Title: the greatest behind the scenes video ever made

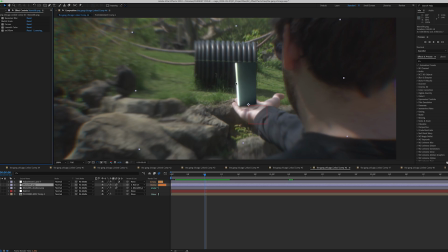(11:27)
On top of a glow, I used a glow to try and get the edge of it to shine a little bit more, to try and give off that energy effect.
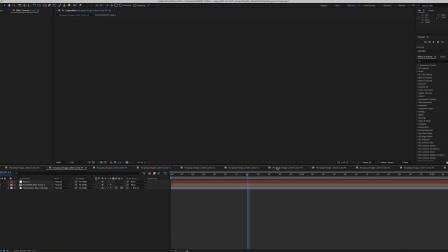(11:36)
The other thing that I just saw that I almost forgot about,
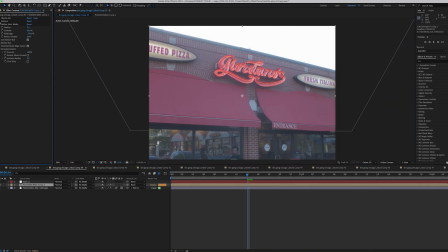(11:40)
I had to replace the sky in a couple of these shots because the original shot looked overblown and really gross.
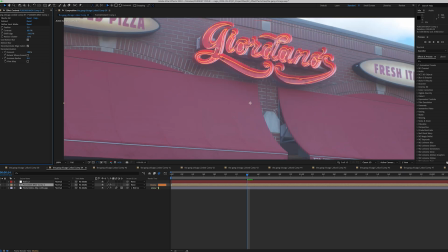(11:48)
So I used a luminance key to take out the original sky,
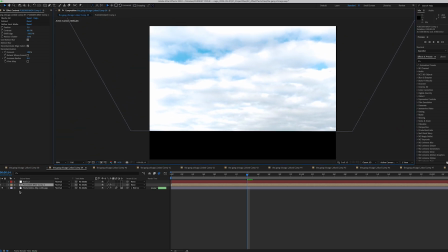(11:54)
and then I put in a different image of a better looking sky,
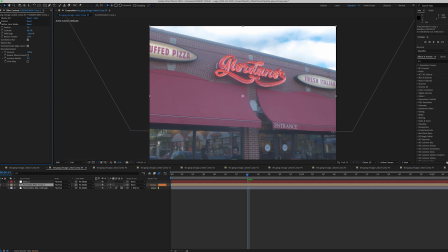(12:01)
because it helps it look a little bit better than this.
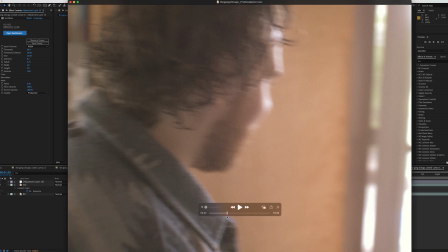(12:06)
So yeah, that's pretty much all I wanted to talk about on this. There were a couple of problems that I had to fix, and I thought it would be interesting to talk about.
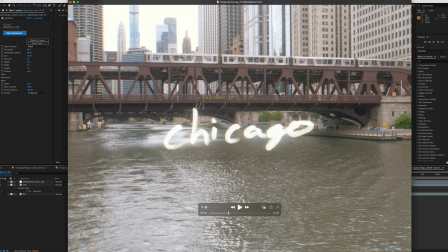(12:15)
So end of the video. Bye.